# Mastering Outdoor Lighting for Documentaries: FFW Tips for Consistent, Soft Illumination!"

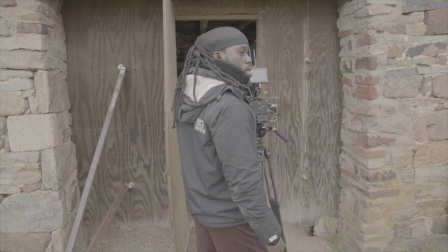8:14 So we had to decide to put her on the inside, and we wanted to create different elements for every interview.
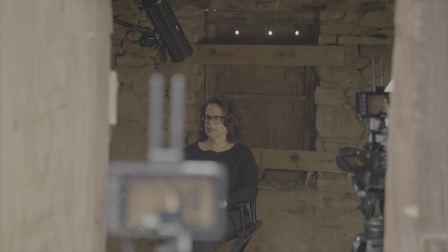8:19 So even here, we had a very, very, very small amount of time because she wanted to leave and it was getting cold and she was uncomfortable.
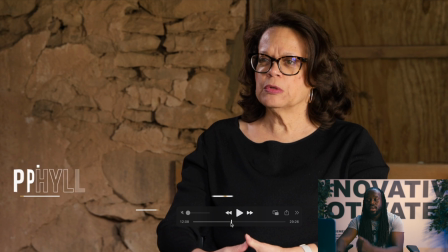8:29 So we had to set up a scene as quick as possible. Again, my elements here are not the greatest. This is a flat shot. I'm being overly critical because I could still see the elements that I tried to create,
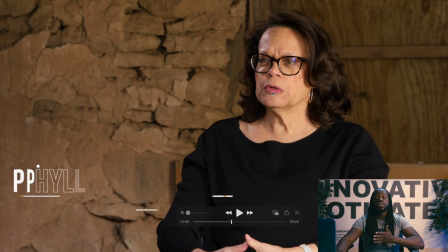8:46 but ultimately I'm shooting on the same side as the light, which causes this side of her face to be brighter than the other side of the face. But we can still see the separation between the lighter side and the darker side of her face. But this is consistent lighting all across the board.
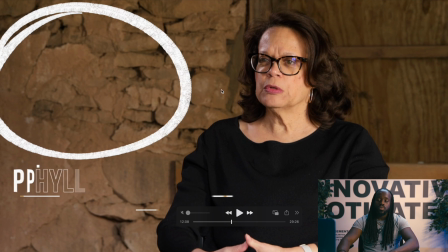9:03 And that same light is hitting this wall behind her greatly.
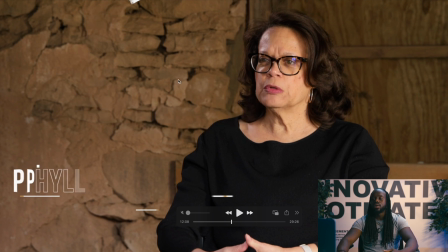9:07 We have different textures of the brick wall that's breaking down, and this wood wall behind her head greatly. She was wearing a black clothing, which helped separate her. But ultimately, these colors are so, so similar from her skin to the wall to the brick to the wood.
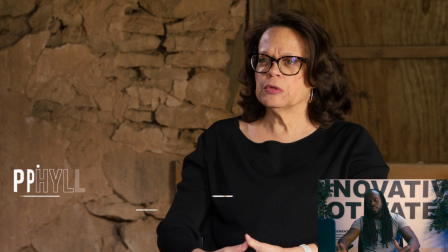9:26 They're so close that I would probably say this is more flatter than regular, but we still have a little bit of separation because I have light coming on the right side of her face and a different light coming from her left side of her face. I think I'm using the Polaroid right here to blast right here,
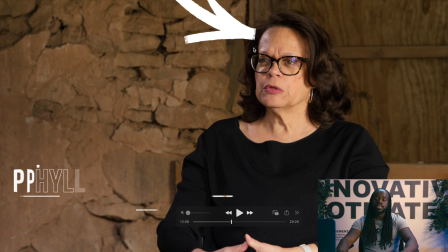9:45 and I have a tube light over top that's shining back on her just to separate her from this brick wall, as you can see it hitting her top of her head right here. Last shot.
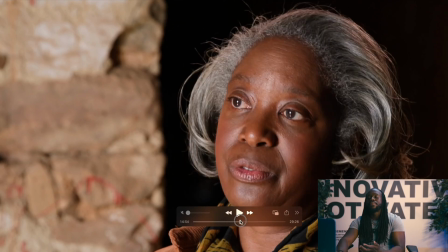9:57 All right. Now I can get back into my game. I can get back into my sauce. Why? Because this is the second day. I have more time. I know what elements I need to deal with. So my fundamentals have been checkmarked.
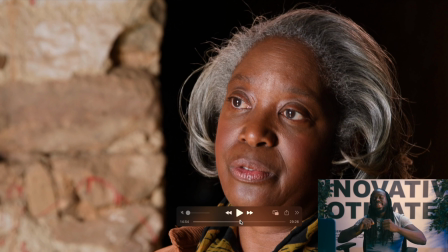10:14 My foundation has been checkmarked. Now it's time to have fun. Be fantabulous. This is the framework, guys. Shooting the dark side of her face. Make sure I have an eye light. Make sure I place her head to a place on the background that doesn't cause too much distraction.
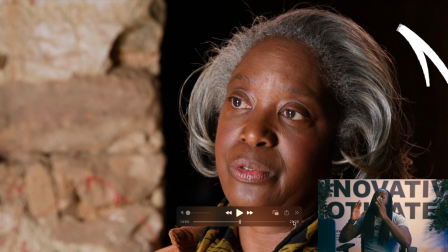10:33 So where I'm gonna put her head? Where it's darkest, right in between there. I could have put a light back there just to bring it up a little bit, but we chose not to because we wanted to cause different layers.
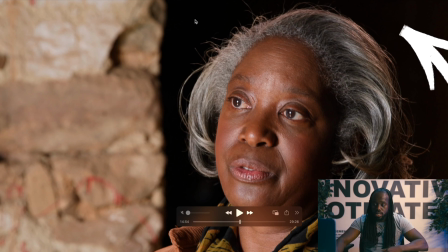10:45 So one layer is this brick. Second layer is the black voidness. Third layer is her lighter side of her face.
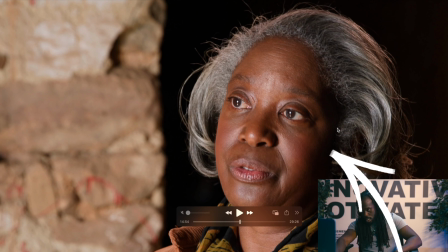10:53 Fourth layer is the dark side of her face. What I did here, we use natural light here.
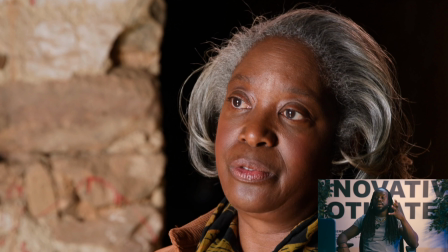11:00 So there was a big, no, it was just a door.
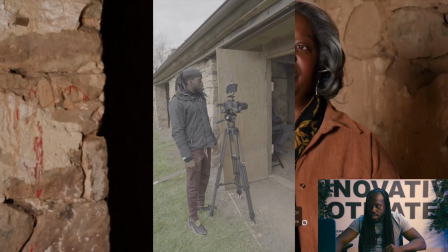11:03 Remember that door that was I was showing you earlier that had the dark void in the first interview?
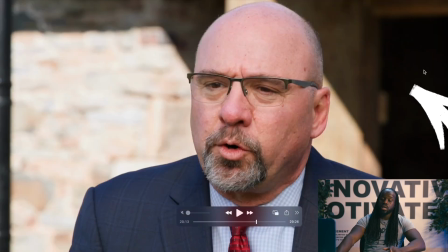11:11 Yeah, that door right there. So at the time that we shot it, the light was just shining straight through it.
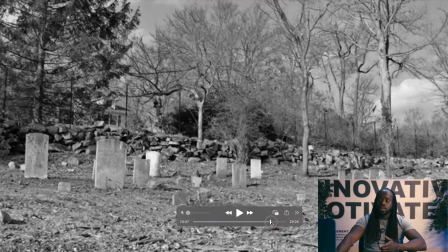11:17 So what I did was just to create that look. I think we had the same look for everybody that was inside there at that point.
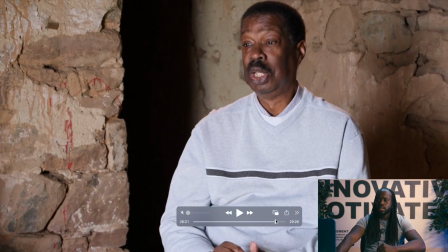11:29 Yeah, we had the same look for everybody that was that inside there at that point. I just put a big fabric right in front of the door so the sun blasts through the door, through the fabric, hit this person. Now, on the closer scene, we see more separation, but we still have the dark side of his face, the light side of his face.
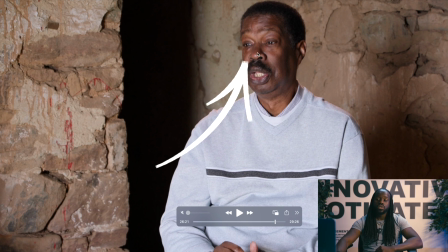11:49 The light side of this wall is darker than this side of his face. So we go dark side of the face, light side of the face,
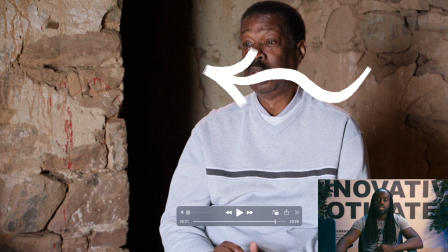11:58 light side of the face, slash dark side of the space, light side of the wall, dark side of the wall,
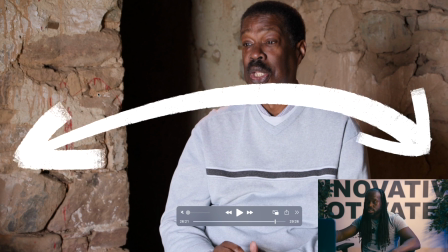12:07 lighter side of the wall. Again, layers, layers, layers, layers, layers, layers, layers.
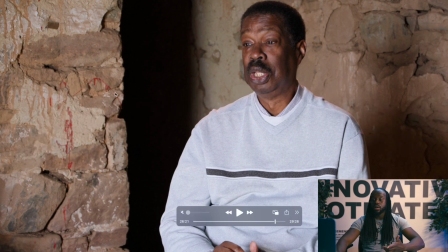12:16 But yeah, that's the framework, guys. Always think about it.